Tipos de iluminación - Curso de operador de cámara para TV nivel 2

Hola a todos, para los que estén un poco flojos en el tema de la iluminación, este capítulo es para ustedes.
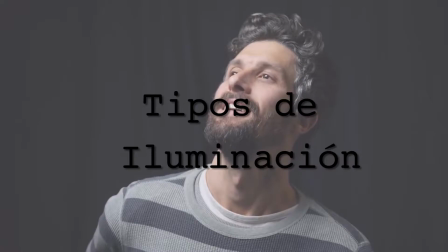El esquema más básico con el que nos podemos encontrar es el de una sola lámpara o un solo farol. Veamos qué podemos hacer con ello. El primer caso es la fuente de luz de contra.
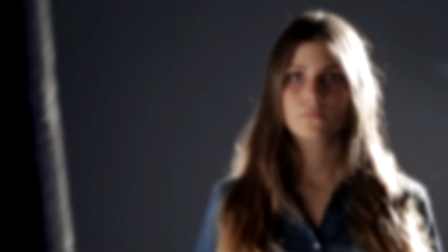23s
En este caso utilizamos un rebotador. También puede ser un anime para iluminar la cara del personaje. Otra opción que podemos utilizar es colocar nuestra fuente de luz a 3/4
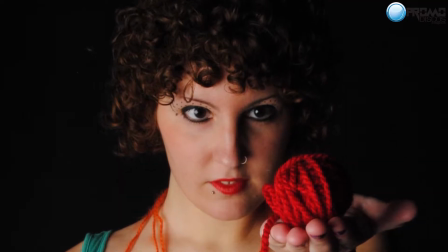36s
del personaje y utilizar el reflector por el lado contrario, es decir, lo que llamamos luz de relleno. Esta luz se coloca por encima de los ojos del personaje por los siguientes dos motivos.
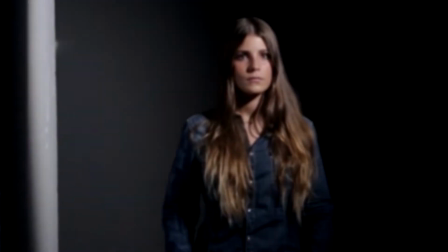50s
El primero es que mientras más alta esté la luz, veremos menos la sombra.
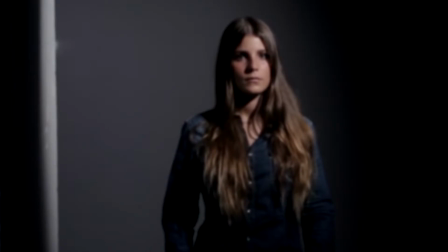55s
Y el segundo es que si proyectamos la sombra de la nariz del personaje más abajo, favorecerá mucho más nuestra toma. Que esto es una decisión personal del camarógrafo y del director de fotografía. Si quieres tener más contraste, más lejos. Si quieres tener más relleno, más cerca el rebotador. Bien, ahora pasemos a un esquema básico con 3 puntos de luz. Esta es la que crea la intención fundamental de la escena.
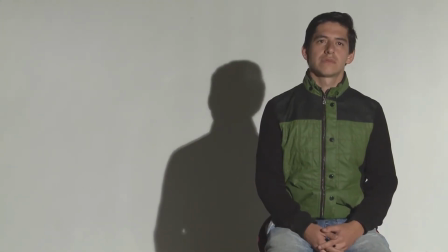81s
Distribuye las luces y las sombras. Es la luz predominante sobre el resto. Como por ejemplo, una escena en interiores donde hay una entrada de luz del sol. Es la luz principal de la escena. Luz de relleno. Con esta luz podemos controlar la oscuridad y la luz que produce nuestra luz principal. Contraluz o backlight. Esta luz siempre proviene del lado contrario del punto de vista principal.
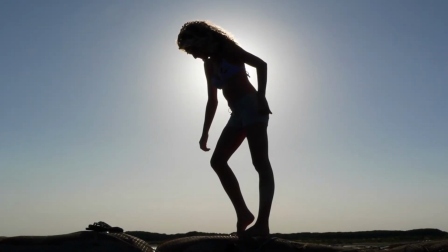107s
Y contribuye a despegar al personaje del fondo. También aporta volumen a la imagen. Luz dura. Este tipo de iluminación, este tipo de luz, siempre se dirige hacia un ángulo pequeño.
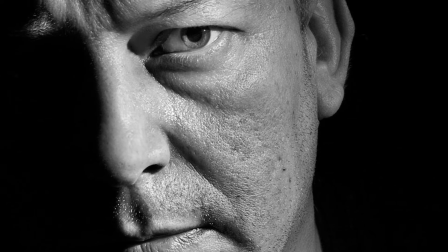119s
Es una luz dirigida, muy concentrada, que nos permite dejar algunas zonas en penumbra. Y ya para finalizar, conversemos un poco más acerca de la luz de relleno. Es muy importante que la luz de relleno no produzca ningún tipo de sombras.
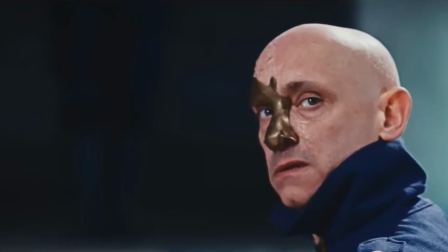134s
Para que esto ocurra, la luz de relleno debe ser una luz suave y tiene que venir desde la dirección de la cámara. Suscríbete a Promodiscos TV.